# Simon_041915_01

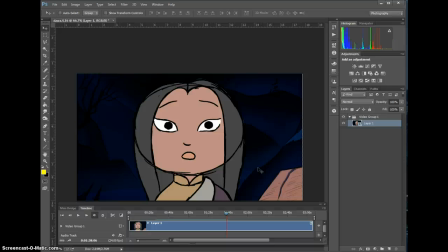497s
It actually went pretty quick, but still, it's more time that I'd rather spend. You'd have spend doing the animation side of it.
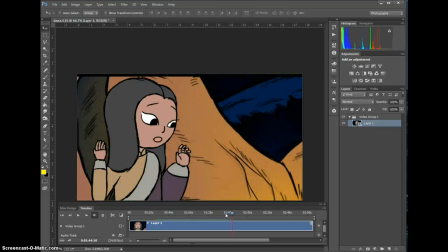504s
Okay, moving on.
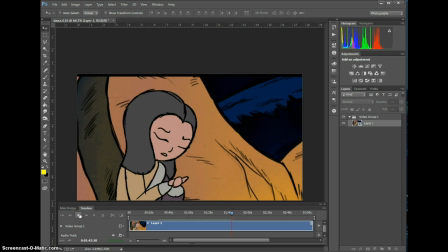508s
Excuse me. Okay. Okay, I see that you kind of blocked in the hands moving, which is nice.
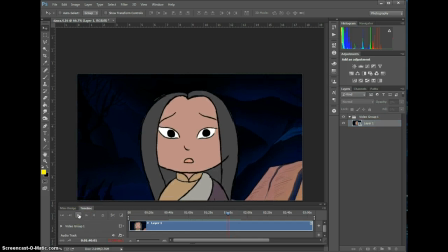519s
I think it's the right way to go, in my opinion. Let's take a look at it here again.
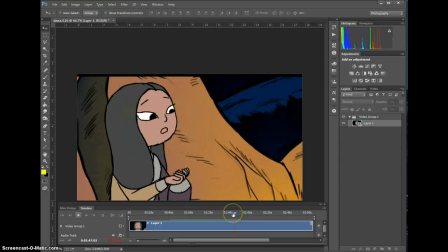But I do think that it's good blocking. I think you need to add more poses in there to kind of soften the hits. You can have it pull, but then after it pulls,
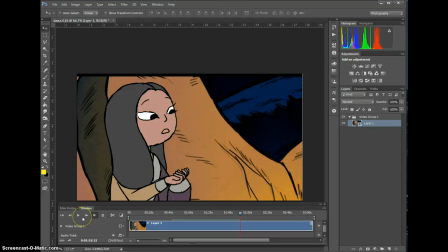543s
it needs to ease into the ending pose before it changes direction and goes somewhere else. The pull can be fast, but then it needs to settle. It needs to cushion into its rest pose before it gets tugged in the opposite direction.
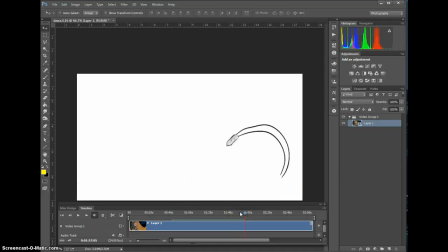557s
So probably add another pose or two there. So this still looks nice. This is all pretty much the same if I'm not mistaken. This is all the same. So notes stay the same. And then I see that you changed this part.
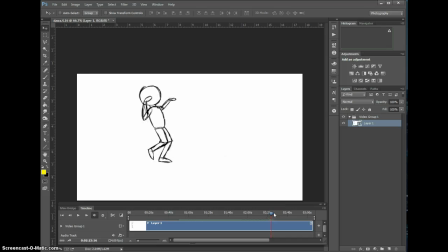577s
So this is nice. The arms are a little bit too floppy here. Oops, I need to do this way. Arms are a little bit too floppy here. So this is nice, but you have this. Okay, so this is good. Where is it?
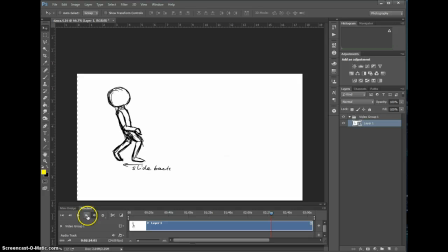right in here. So the hands are doing a little bit too floppy. So what I would do is I would probably go to here and then just have them almost as a unit come down together.
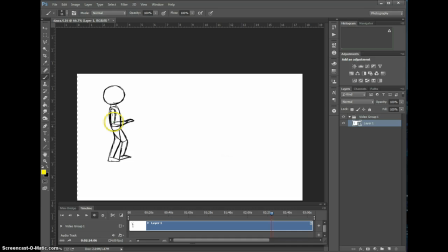608s
So here, if I was to kind of draw it, I'd probably have them come down kind of, I mean, obviously that's way too far. Forgive me, I'm using my right hand and a mouse. But I would kind of have them kind of coming down together and probably have it just bend a little bit as it's coming down.
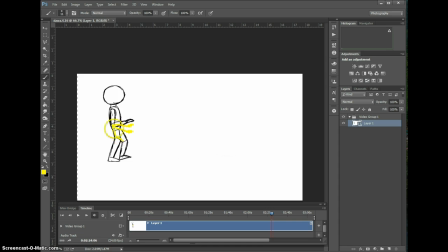624s
Okay, but not much, very little. And towards the end, straighten that up and just have it come into its rest position. So that, you know, by the time she rests, her hand is just kind of like, you know, just in some kind of a rest position. Right with okay. that hand? Yeah, I'm left-handed, buddy. I'm left.
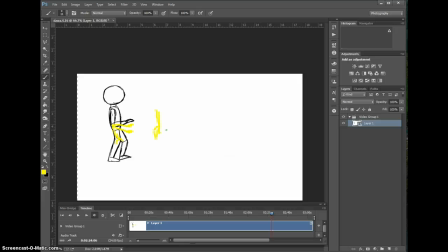643s
I know you are. Okay, let me finish, okay? Let me finish, please. So, let's see what else. So that kind of goes for that entire note. So you're just kind of doing this big flip-de-doo kind of thing. If I just kind of flip between these two, that's just way too much.
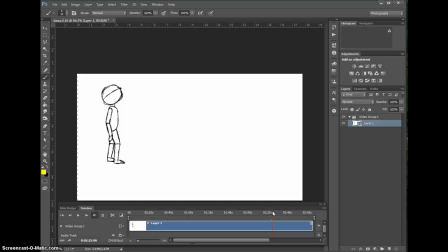660s
So it's more distracting than anything because it just has too much floatiness to it.
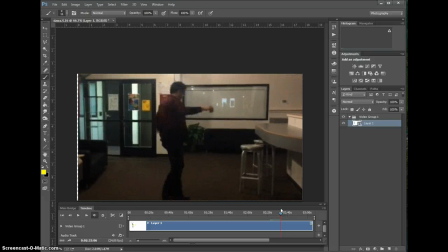667s
So looking at your reference, this is good. I like to see it.
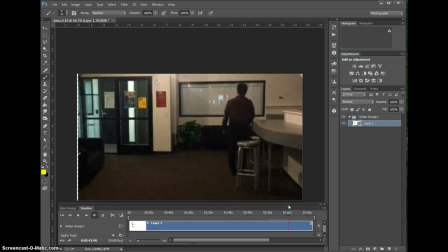672s
What I'm not seeing, oh, let's see. Let me play it here. I like the pause at the fire, but I think you need to pause for a minute more.
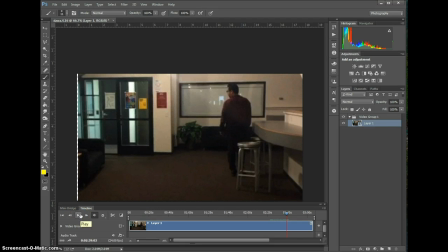689s
The contemplation, the subtext needs to be: should I do this? Should I leave the comfort of the fire and head off to follow this thing? And then it needs to be almost like a
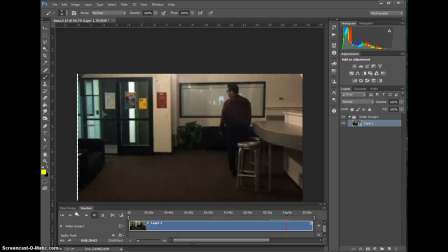703s
breathe in, kind of like a okay, you know, like she's gaining her courage to go and do it, and then look in the direction and go. When I look at your performance here, you do this look up, and then you just start to go.
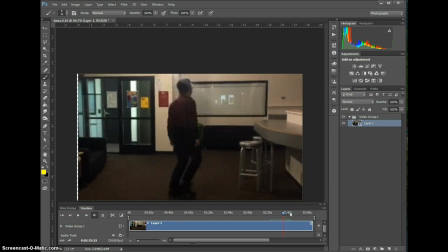718s
So I guess what I'm missing from this ending part, this is all good up until that we look at the fire. Look at the fire, give it a pause, do a deep breath in while you're still looking at it, turn and look in the direction that you're going to go, and then go. And that's basically it. And then I think that's a good out.
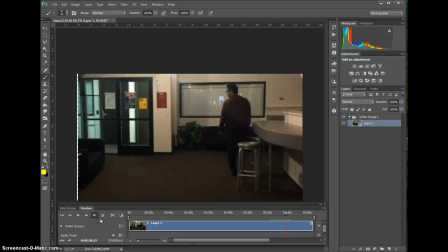737s
And then just kind of with the fire still crackling, do a nice fade to black, and then roll your credits. Okay. Any questions?